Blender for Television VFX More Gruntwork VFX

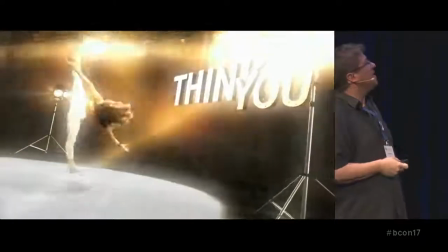(26:12)
That was just an early idea. We didn't end up actually using it, but we're going in that direction.
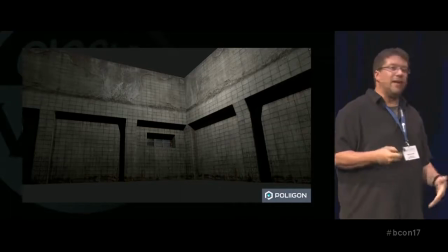(26:18)
So, when I set up that two walls and a floor thing, it rendered instantly, it was almost like real time. So that got me thinking back to my warehouse model, why don't I just scrap that whole thing and only build what I need? I thought, why don't I just build some walls and then I can just kind of piece it together, whatever I need, just bring in two walls, bring in a floor, super quick. So I started building walls. I went to Polygon, which is Andrew Price's texture website, which is amazing, and I started grabbing textures. And this is a really basic model, but I spent a lot of time on the textures, like layering things and painting my own dirt things and stuff.
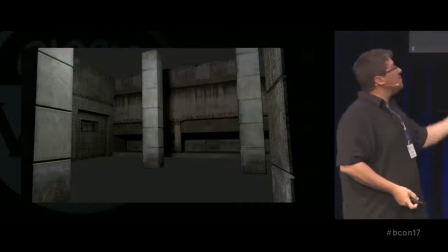(26:54)
And it ended up looking really good. I did some pillars as well. I did, I think, four different walls.
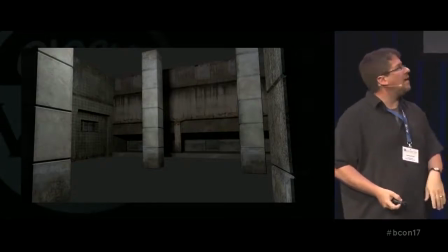(27:00)
And I did three different pillars. I did some, here's another one, it's more plaster.
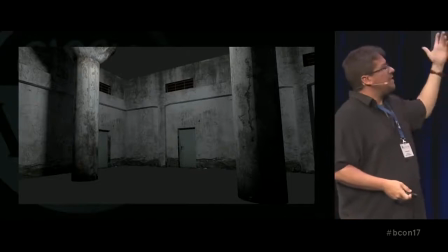(27:06)
And this, like you can see, this one's really white. The previous one was kind of tan. There was a brick-colored one. And it was really easy to shift the colors, right? Like if I just shifted this more red, it would go really good with the red brick wall.
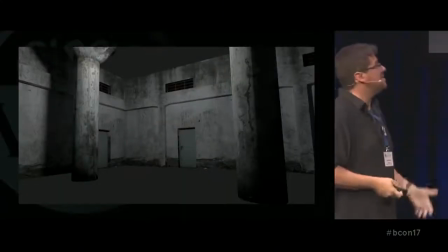(27:17)
And now it looks like a completely different environment. So that's what I ended up doing is just building all these little pieces to kind of kit bash, they call it.
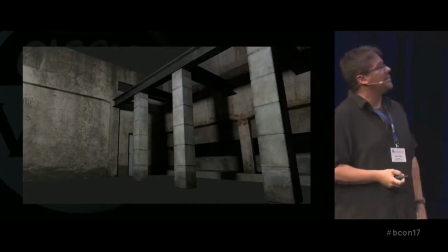(27:25)
Kit bash everything together. I built some steel girders as well, kind of industrial looking. And this is what a shot would end up looking like.
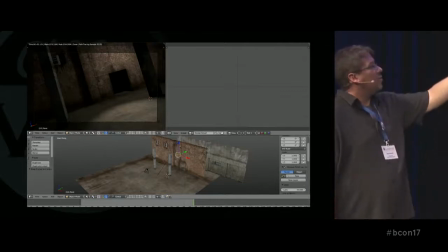(27:33)
Just super simple. That second wall, in fact, is only there so you don't see through the doorway.
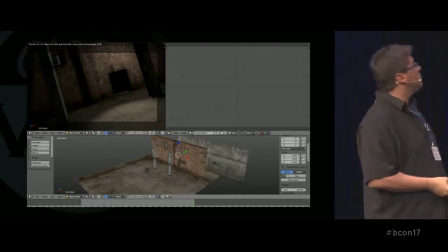(27:38)
So it's really, really simple. Rendered super fast.
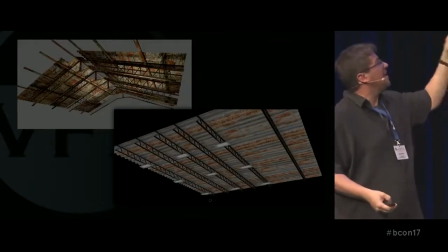(27:42)
I went to blend swap again and I grabbed like some warehouse things and I ended up I like these two roofs I ended up changing the textures a lot. This was an early screenshot, but I changed the textures a lot I changed the girders around to move the lights and stuff like that
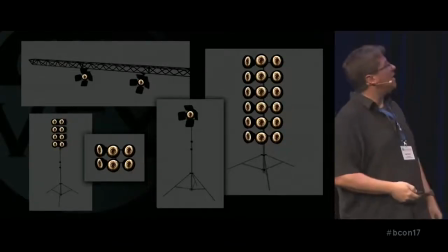(27:56)
I got the light kit from blend swap as well I think the one in the center I kept the same, but then I made it into all these I added a lens all that kind of stuff
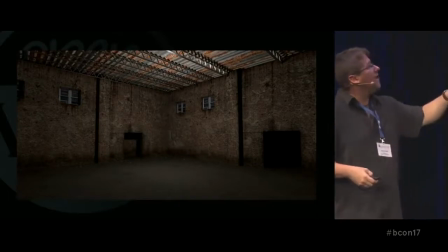(28:06)
And then it started getting there It started looking like a like the lighting is not right here And there's the debris on the floor is kind of early But it was coming along and it looked like a warehouse and things were going right I think this is this is a video to show now.
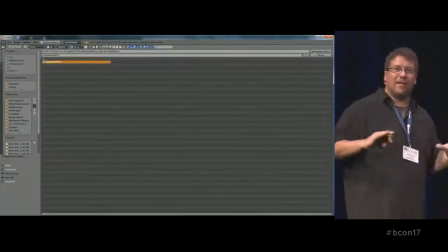(28:20)
It was almost like real time So I I killed my my render time problem because this was
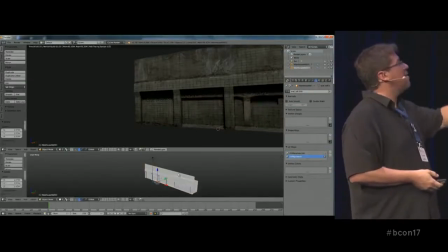(28:25)
instant you can see me is like scaling things up and it's all just Because cycles is amazing,
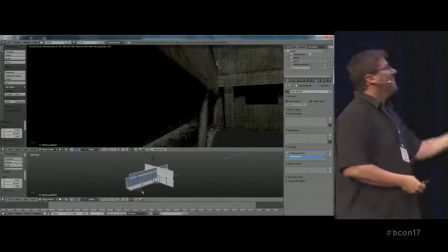(28:31)
right? It's incredible. So it was it was wonderful
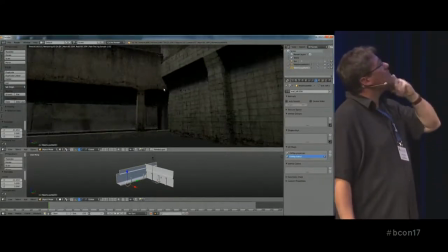(28:35)
and I think after this it'll show a full right move along move along there we go so this is like a finished
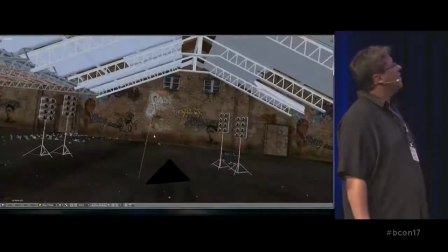(28:41)
one and even that that's shaded and then when it'll go to rendered here and you can see it's it's still even with everything in there
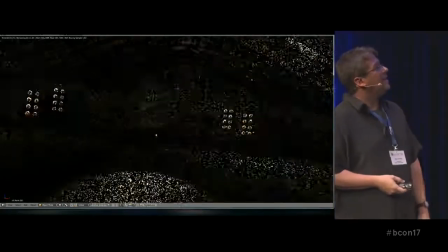(28:50)
and the basic lighting it's still really fast and then for lighting all I really did was I used a spotlight
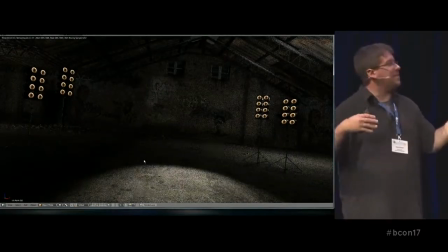(28:57)
where I looked where the all the green screens were and I kind of positioned it so it matched up and then I would just throw a couple point lights in the back just
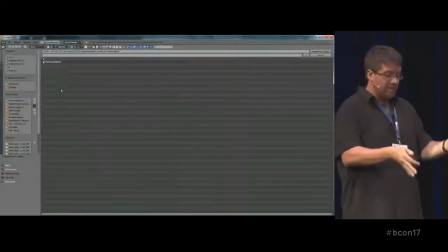(29:04)
so it wouldn't go to total black and you could see a little bit back there but keep the focus really on the dancer yeah
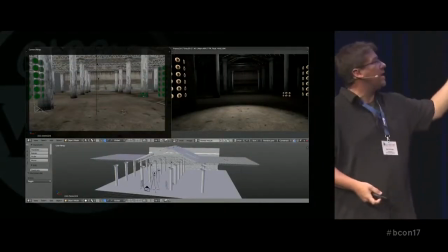(29:11)
that one started working out pretty good here you can see a shot I just brought in a pillar or raid it all that and get a nice sense of
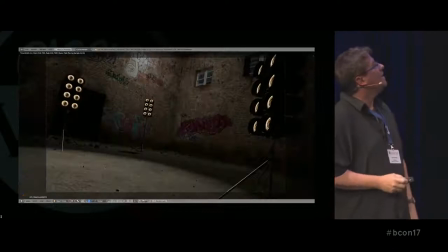(29:18)
depth going back especially as it goes dark it looks really good another one got graffiti in there now so things
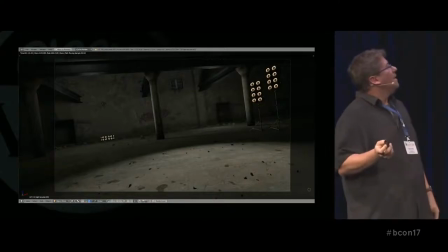(29:24)
are coming along another one and so while all that was going on.
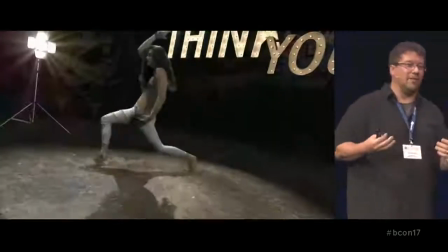(29:30)
I had the motion graphics guy working on some stuff. Like, we need some ideas for what kind of things to put in.
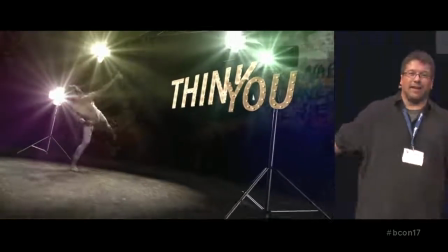(29:36)
And we thought, we had the idea of amplifying the dancers' movements, like drawing attention to what they were doing.
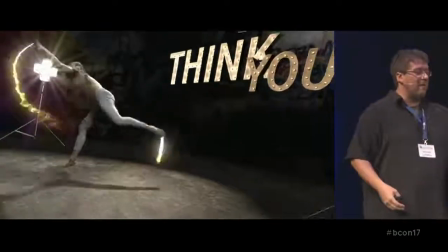(29:41)
So we thought, let's have some things like trailing off their limbs. And this was the first thing we came up with was this like fire type, this magical fire thing, but they didn't like that at all.
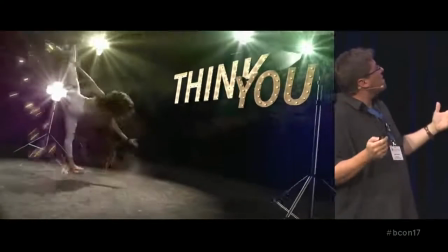(29:50)
So then we tried sparks, just really basic.
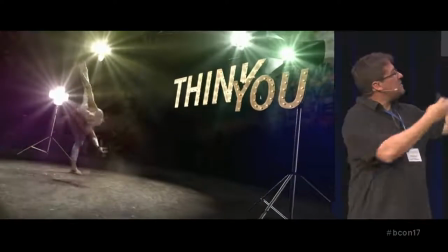(29:55)
Faking, because we thought, we thought if we're going to have those lights blow out with sparks, Maybe this would tie it all together, same kind of world thing.
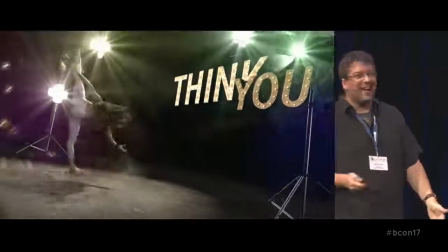(30:01)
And they didn't like that at all. So then we tried the old light trails thing.
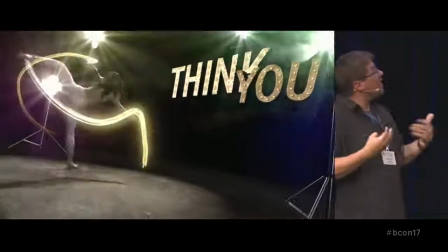(30:08)
We were trying to think of other things.
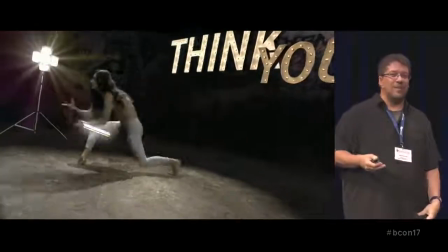(30:11)
And the graphics guy, his name is John Fitzsimmons, said, why don't we just try that old light trails thing from like 10 years ago?
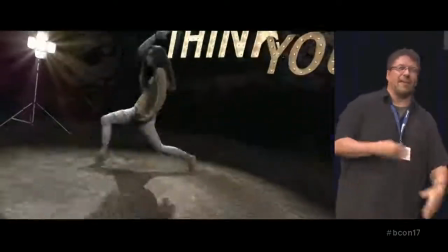(30:18)
It'll give them something else to look at, another talking point. And they loved it.
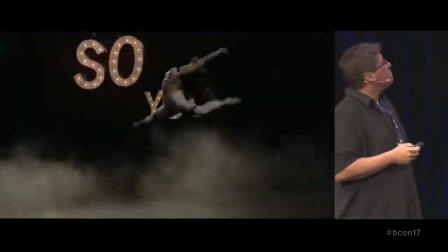(30:22)
So we ended up going with the trails. And we also tried practical effects as well.
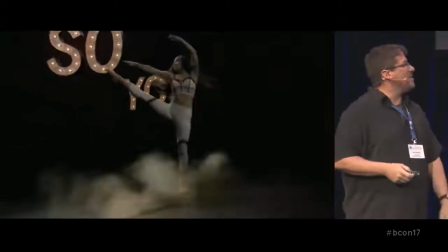(30:31)
This is just ideas that we were just thrown out to them to see if they'd like them.
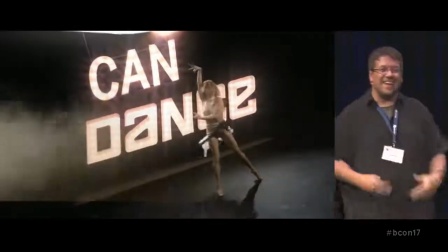(30:36)
They didn't like the idea of the dancers kicking up dust,
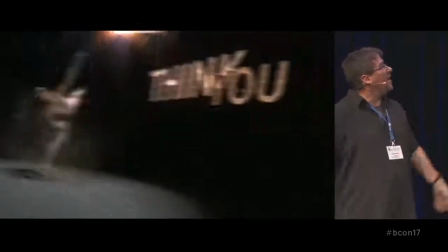(30:40)
but they did like the idea of dust in the environment, like as if there had been a smoke machine on set or something.
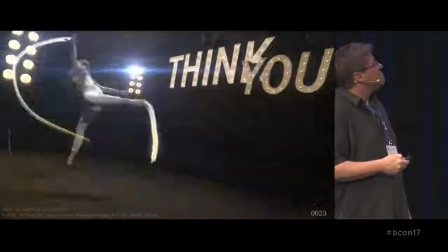(30:47)
So we ended up going with that kind of thing. And here's a bit more refined, the keys better.
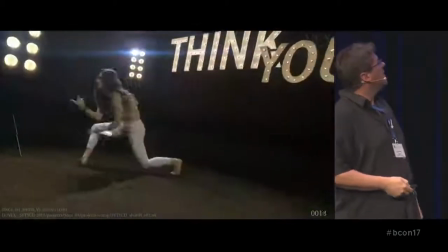(30:52)
I've still got lights over the words and stuff, but key's getting better, lighting's coming in line a little bit.
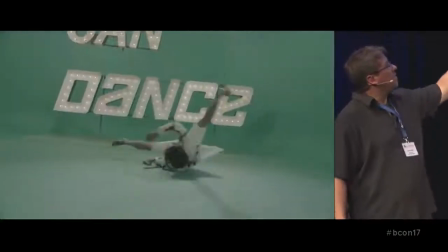(30:59)
And then this is a breakdown of a final shot. This is one of the final shots, and you can see the whole process, what went into it all.
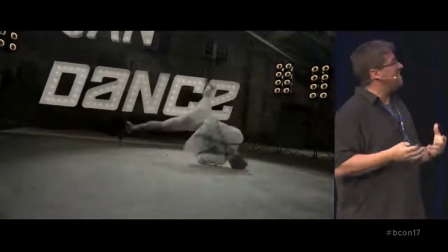(31:06)
And for the final color, so here's another one of these crazy things. Every time we would send them a test file, we sent them tons and tons of test files.
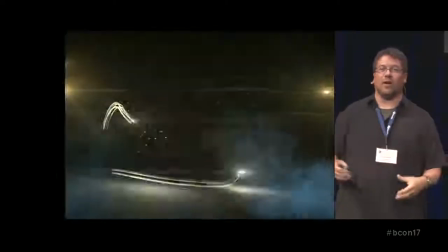(31:15)
And we would send them, here's a red one, here's a green one, because I was going with all those primary colors that they seemed to like.
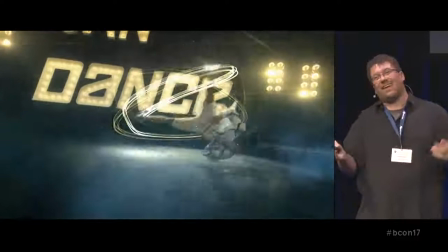(31:21)
So we send them all, and they didn't really respond to anything. They're like, yeah, it's okay, but keep trying. So we've tried more things.
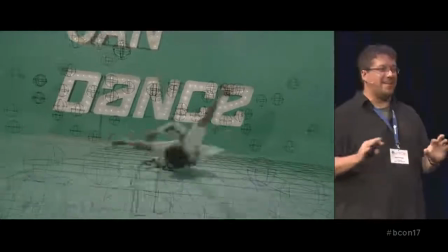(31:27)
And finally, the graphics guy said, let me just try the old Hollywood teal and orange thing. And they loved it.
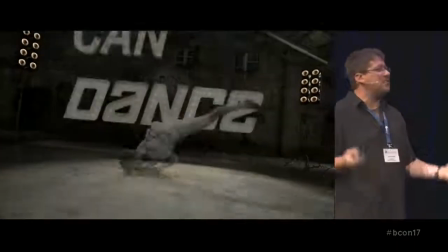(31:33)
So teal and orange, trails, all the old tried and true things.
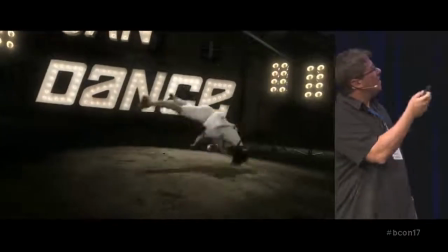(31:38)
So yeah, you can see all the passes that kind of went into it, the rotoscoping stuff.
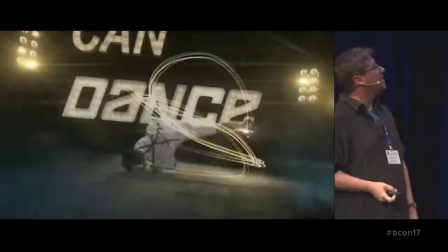(31:43)
These are the elements the graphics guy made, great stuff. And then this is the entire final clip.
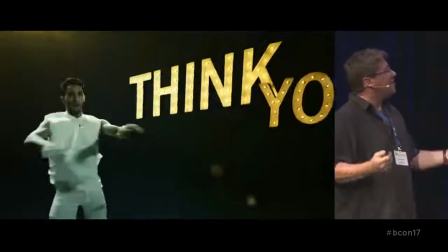(31:49)
You can see all of it again. It's only 30 seconds, so should go pretty quick
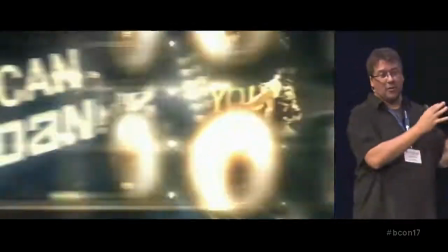(31:55)
But yeah for those transitions as well We ended up we didn't have time to do these full-on 3d camera moves, so we ended up just hiding it with the light rigs
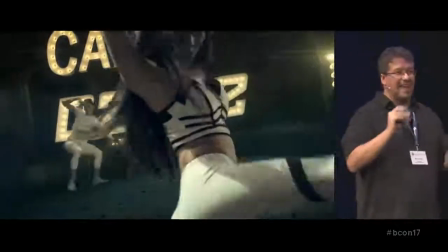(32:03)
so it worked out really well because they like things bright and flashy so
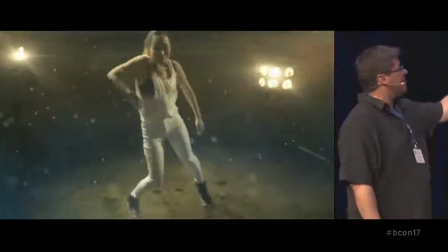(32:08)
It works worked really well and you can see the graphics guy did these great things when their feet tap the floor these great things come off So it's really fun
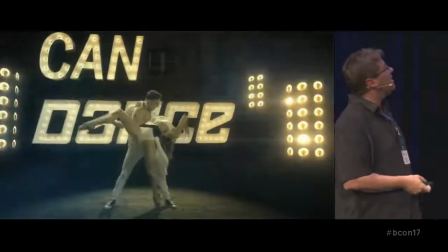(32:16)
And yeah, that's what we did for that. It was really fun. It was good. It was hectic three weeks, but we got it done.
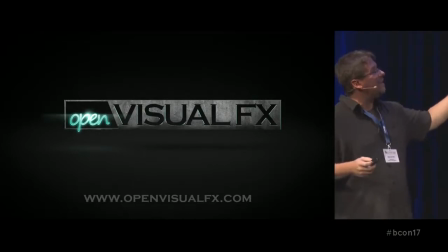(32:23)
It was really fun. So I just want to end on my own site. This is Open Visual Effects. I started this about a year and a half ago.
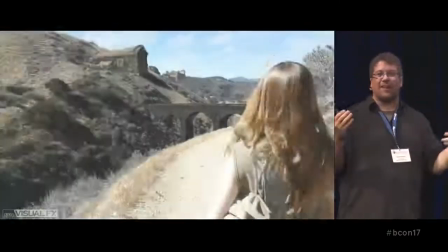(32:30)
And I'm just doing visual effects. I'm just trying to show things like, I'm trying to give back to the community a bit.
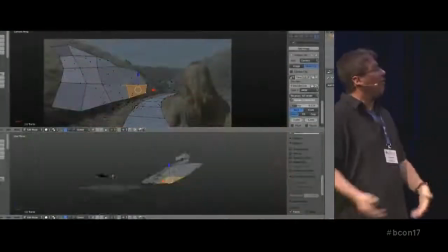(32:36)
Because obviously my software comes from the community. And everything I've learned comes from the community.
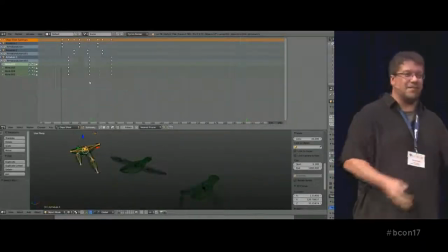(32:42)
And even in this talk, I've mentioned a few times I've just found tutorials or assets on BlendSwap or,
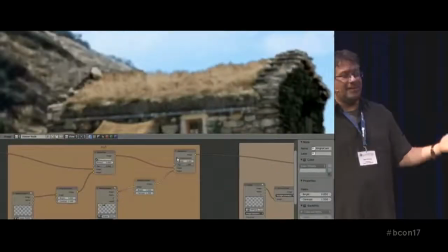(32:47)
you know, none of this would be possible without the community.
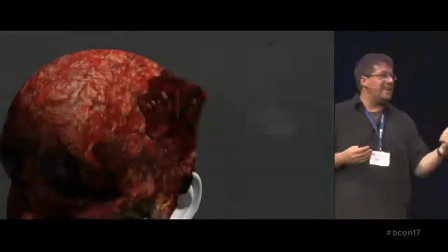(32:51)
So I'm just trying to give back a little bit and kind of show that all the techniques that we're using on feature films and TV and all this stuff,
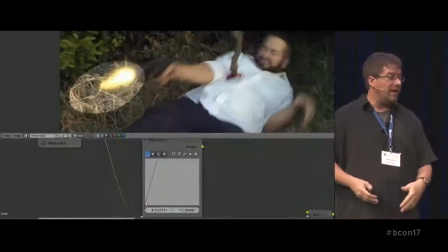(32:58)
they're all perfectly possible in all this free software. And not just Blender, like anything open or free.
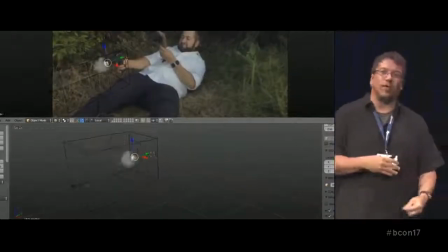(33:06)
There's just some great stuff out there. Like working for two years at home by myself,
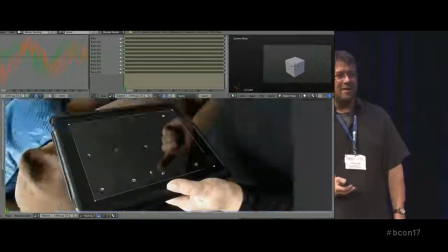(33:10)
I kind of needed to find all these like pipelines. tools things like like frame sequence viewers
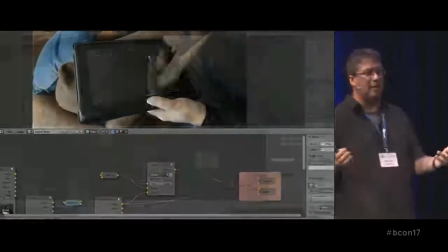(33:17)
I didn't want to open a compositing application every time I wanted to view a frame sequence render
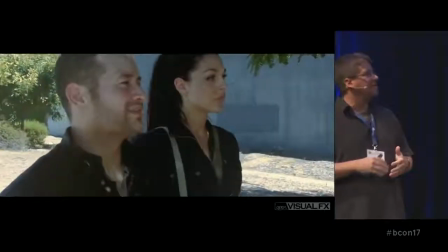(33:22)
things like batch render managers and things like that there's a
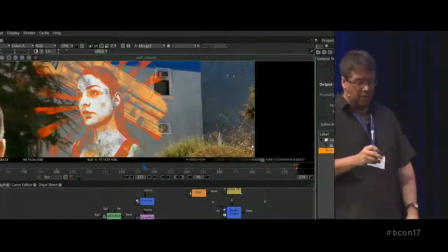(33:26)
great program out now called natron which is compositing it's a lot like nuke so there's a lot of great tools out there and I'm just I wanted to start this
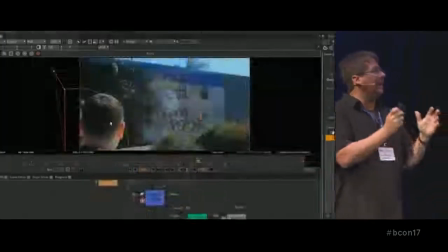(33:34)
site just to kind of showcase that and show that everything that we're doing at high-end places is also possible with free stuff
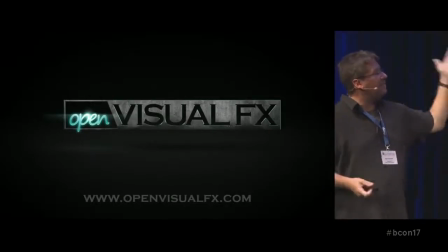(33:42)
so that's it feel free to swing by the site
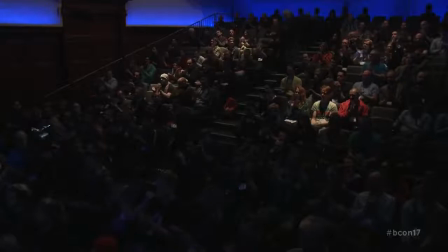and I'm I'm here all weekend so questions and all that feel free to come find me so this
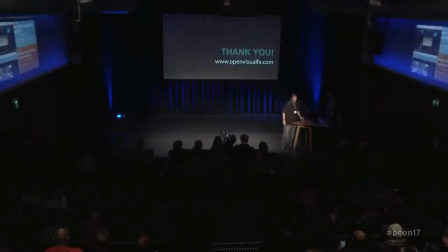so on there's a contact me page too if anybody ever it just emails me directly if everybody has questions or visual effects things they want to know about so